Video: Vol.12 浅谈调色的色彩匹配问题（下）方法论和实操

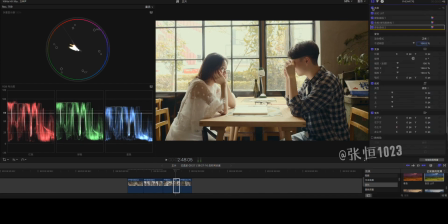这是我个人的整体的偏向的喜好那这个操作完了我们就基本上完成了基准画面的调色然后现在我们要做的就是把这些参数复制到其他的镜头上我们用comment C
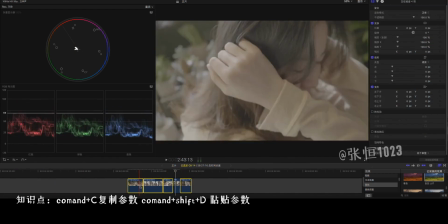然后选择其他画面comment Shift加V就可以粘贴过去
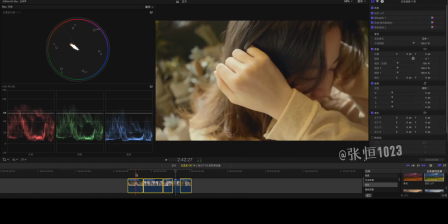粘贴完之后我们再来仔细的筛选一下
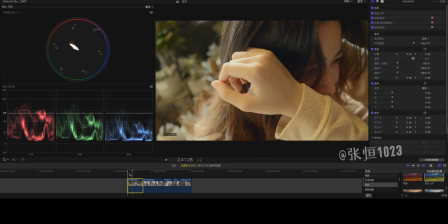看一下有没有什么问题在做精细的调整我们来看一下这个画面这个画面呢我觉得对比有点太强阴影这块有点黑肤色也有点偏黑所以我会把中间调提亮一点阴影再提高一点
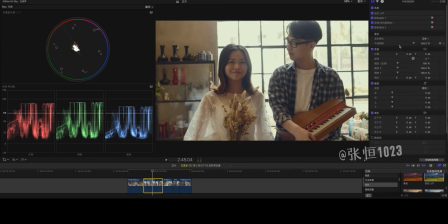这样就OK然后第二个画面比较特殊因为它是逆光的情况
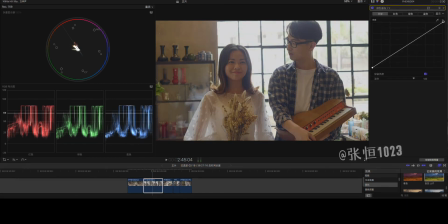所以我们在光影这块就需要重新进行调整用这个吸管工具吸取皮肤的光影的强度然后提高这个毛点皮肤就亮了一点然后再吸取暗部
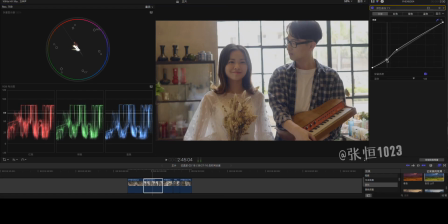压低这个位置这样皮肤的层次人的层次就出来了不会像之前那样还发灰发暗层次出来了然后再调整一下高光和这个中间调
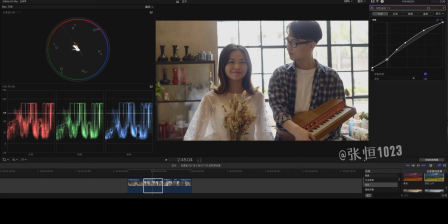这样对这个画面的光影调整就完成然后这种大跨度的调整它会很影响这个画面的颜色就感觉这画面有点发挥
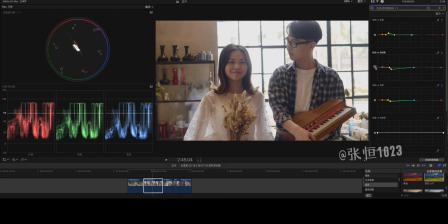所以我会在饱和度这边给它提上去一点让人物的脸不至于那么的发挥
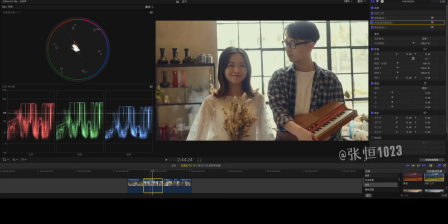然后我们看一下风格化这个问题风格化也挺强的
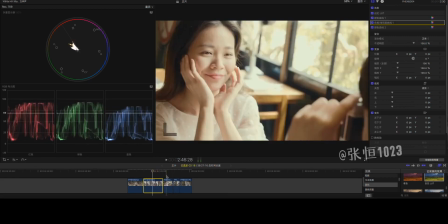OK这没有什么问题然后第三个画面稍微有一点点太亮了
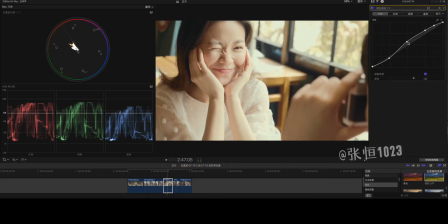还是调整这个亮部给它降下一些曲线可以不用那么的弯曲
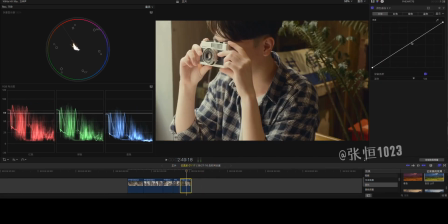那第五个画面呢有点钱包有点钱包然后我们给它暗部给它提上去一点中间调给它再提上去一点高光再提上去一点让它的光影和其他画面也要匹配
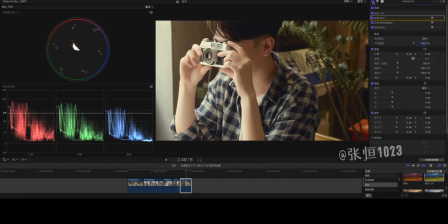那这样这组画面的基础调整就完成了那其实这样已经够了如果说你想再做一些精细化调整的话
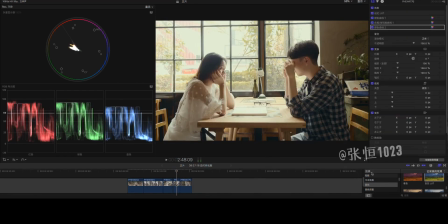我们也可以来做来试一下第一个会加的东西呢
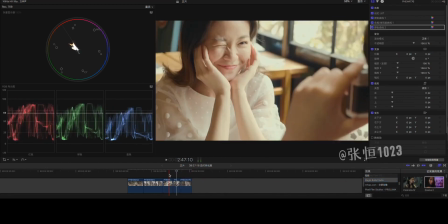我个人都是加磨皮磨皮我会找这个画面作为参考的画面
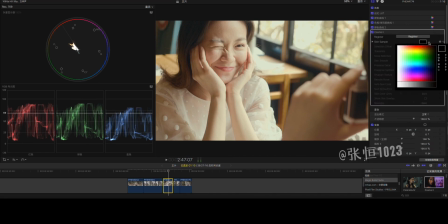然后先打开这个取样的皮肤取样先选取到皮肤
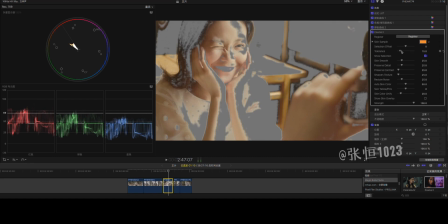然后调整羽化值让选取更加精细一些然后关闭然后把这个母乌
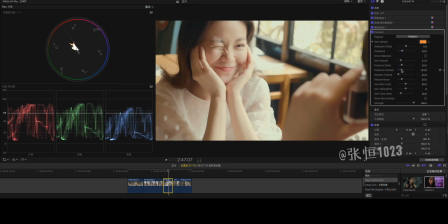磨皮降低一点增加对比度增加纹理增加噪点然后也可以调整肤色的偏向这边我想让它偏红一点点